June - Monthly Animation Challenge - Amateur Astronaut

did another monthly animation challenge, of course, called the Amateur Astronaut. There were some fun submissions. We're gonna take a look at those. And there's also a cool animation that I'm going to critique in depth for about 20 minutes or so. And you're gonna learn a lot about how to, you know, make your animations better, more appealing, more entertaining, and how you can be better so that you can work in movies or games. So without further ado, let's jump right in.
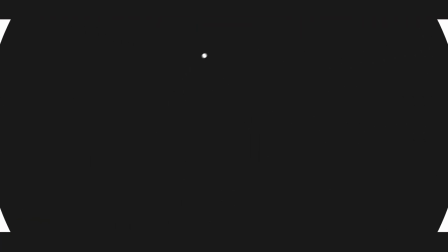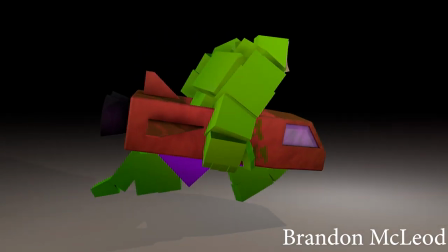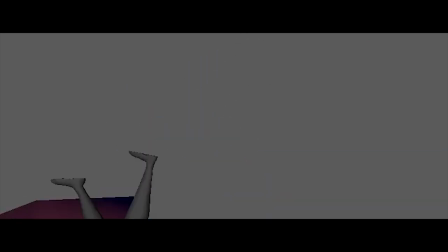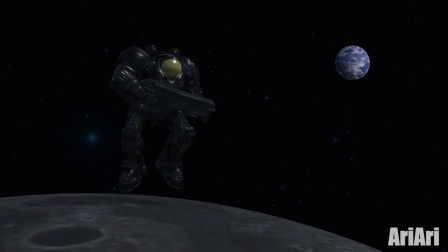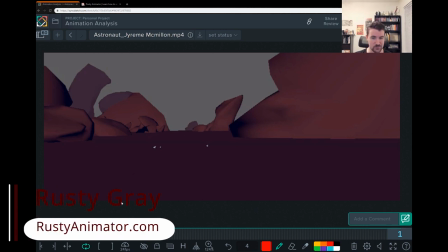[1:03]
all right i randomly picked uh jeremy's animation here of the amateur astronaut let's
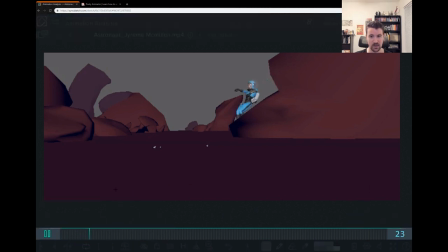[1:08]
let's take a look again uh one more time at the animation so
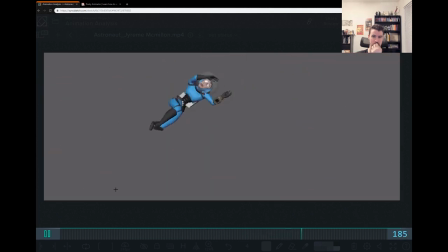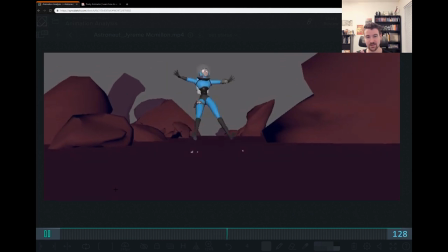[1:22]
you know i i like this animation i like that the jetpack is something that the astronaut has and it malfunctions i love the idea of that i like her hang time there and the ridiculousness of the way that she falls and i think you're pretty good at at showing her panic and taking
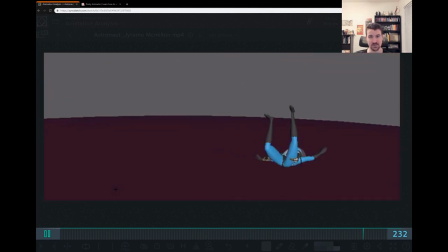[1:38]
that time uh in that moment as she comes forward uh to show
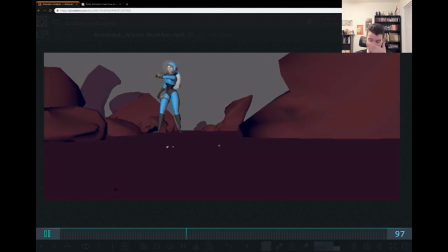[1:43]
you know the her emotional state um so i think i think this is fun i think this is good exercise for you and uh and i think it's fairly successful i'd love to see you know at some point if you
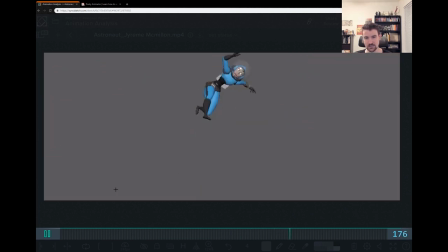[1:56]
kept going with a shot and really finished it all the way and took it all out of step and got it all right but um
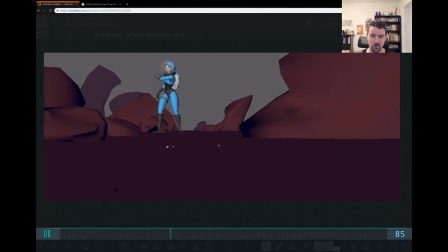[2:02]
you know if you're moving on to another shot that's fine to so i want to talk about um there's a lot we can do to make this better
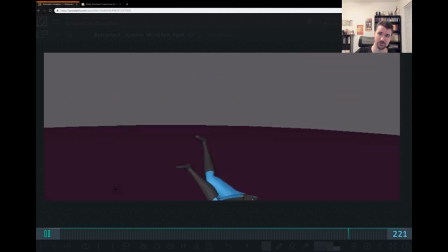[2:09]
i want to talk first about body mechanics and then i want to talk about
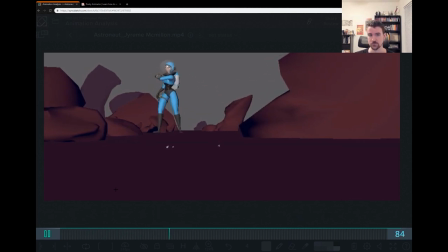[2:14]
acting and story and your character and what we can do to amp this all
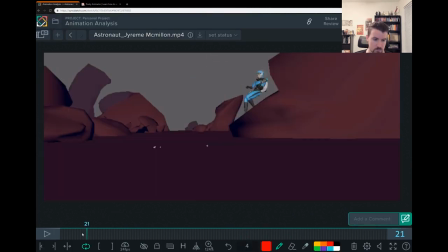[2:19]
up to a higher level so here in the beginning i just want to talk about this section first so when she comes in she feels pretty floaty to me and a lot of that has to do with spacing if we go to that bouncing
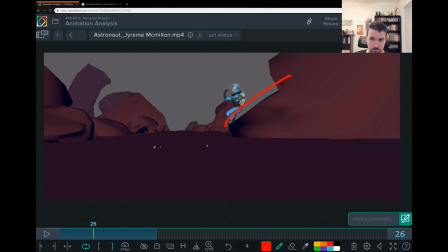[2:37]
ball right now you have more of this like even spacing you know it's like every distance is even for each key of that hip coming down like all
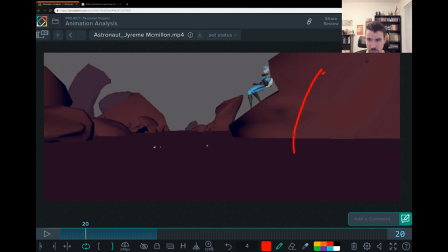[2:55]
through there it feels very floated because of that so a bouncing ball you know would have that tighter spacing obviously so So you'd have these closer together and then they start to spread a bit and it gives that feeling of picking up speed on the way down, right? And then you've got a couple frames here.
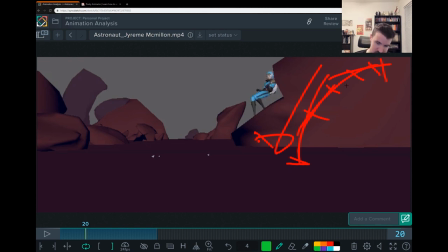[3:11]
The other thing you remember about the bouncing ball is that if you're coming down for that impact, you don't spend a ton of time there. You bounce right back up usually unless most of the energy is gone or unless you're so heavy that you're just like stuck down here, right?
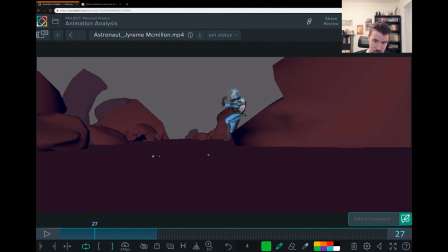[3:28]
But you have her come back up. It just seems like it takes a while for that hip To leave that ground So a combination of those things makes it feel floaty The other part of this that's
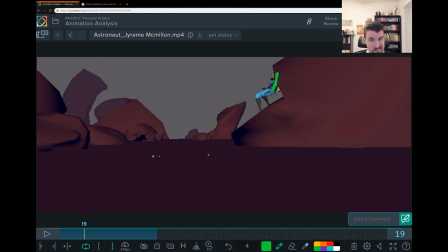[3:42]
strange is her spine her whole body is very stiff So it holds that shape through here without changing and you want to introduce more flexibility than that so
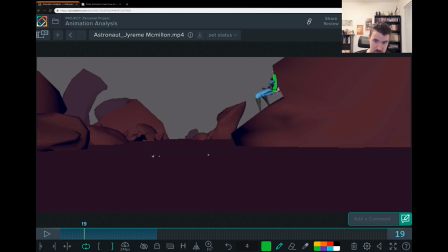[4:00]
It seems like this is her high point, so maybe the spine is like this here. And then as it comes down, you'd wanna drag back.
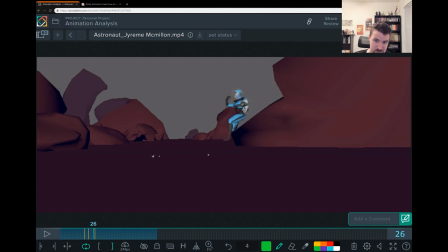[4:12]
And then sometime after the hips have landed, the spine would curl back in. You know, you're gonna fix that spacing of that ball balance there, those hips. If I'm changing the drawing here.
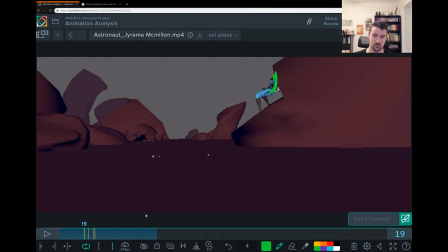[4:37]
So you get this shape into that, right? that adds a lot more flexibility there into that body makes her feel more organic and then she's she makes uh you know she has a lot of momentum going this direction she's you know she feels like she's like
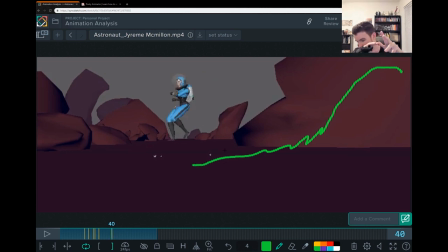[4:59]
she's like her her rocket has has shot her in and she's kind of skidding to a stop that's what it feels like but this slowdown right here this hip is not going forward is killing all that and it really
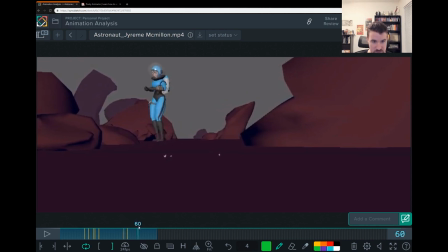[5:16]
stands out because after that slowdown suddenly she picks up speed here again right you'd want to slow into this position here so if this is your curve this is this is this key right at the top and
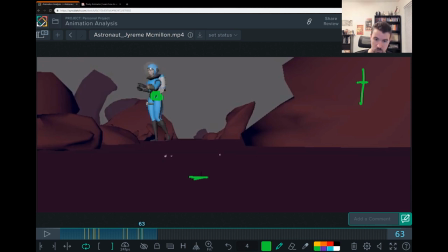[5:36]
you're coming from here you'd want to launch rocket launch and then you're slowing down slowing down slowing down into this position right so there's this always this gradual slowdown
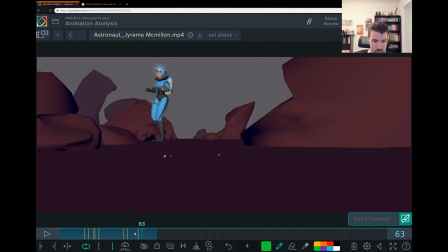[5:52]
towards the end of easing in so you don't want that slowdown right here in the middle and and then a speed up and then a slow down. You want that speed, slow, slow, slow, slow, slow, stop.
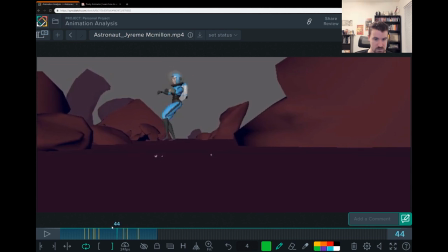[6:06]
Right, that will really help you. And it's also feeling weird balance-wise. I think your weight could probably be more on this back foot and this leg is locked out right now, which might be because, you know, your early spline here and you didn't have time to clean all that stuff up.
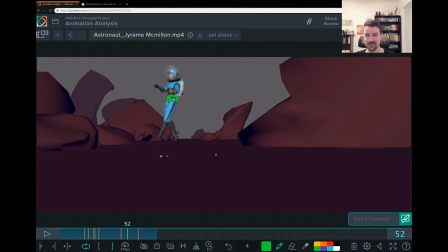[6:24]
So in that case, it might've been better to leave it in stepped, but anyway, it's all good practice. And then as far as this step back goes,
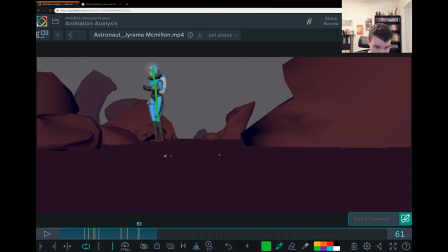[6:38]
she's out of balance because she's very centered on both legs. And you're picking up that foot. See how the weight starts to go now, as the foot is picking up. You want the weight,
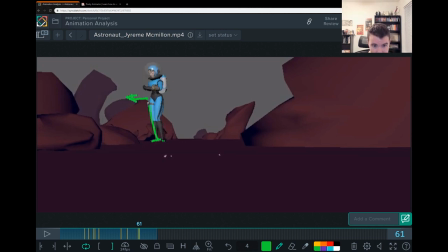[6:55]
you want her hips to be over this leg already before you pick up this foot and step back and in that respect you could probably have the weight come over and go down to step up and drop down on that foot just like you you drop down on that
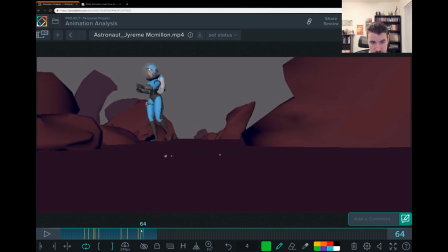[7:12]
foot here which works fine something that will help you with that is delaying that foot pickup so this foot just arrives it's only there for like a frame
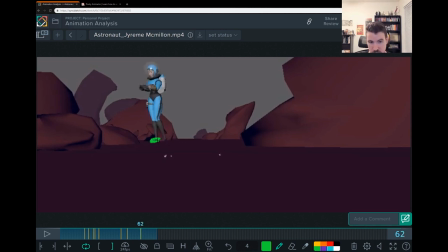[7:29]
and you've already started moving the other one let this foot arrive and sit there a minute and give it give it a second to plant so give it you know two two to three frames before you pick up the other foot okay now let's move forward here so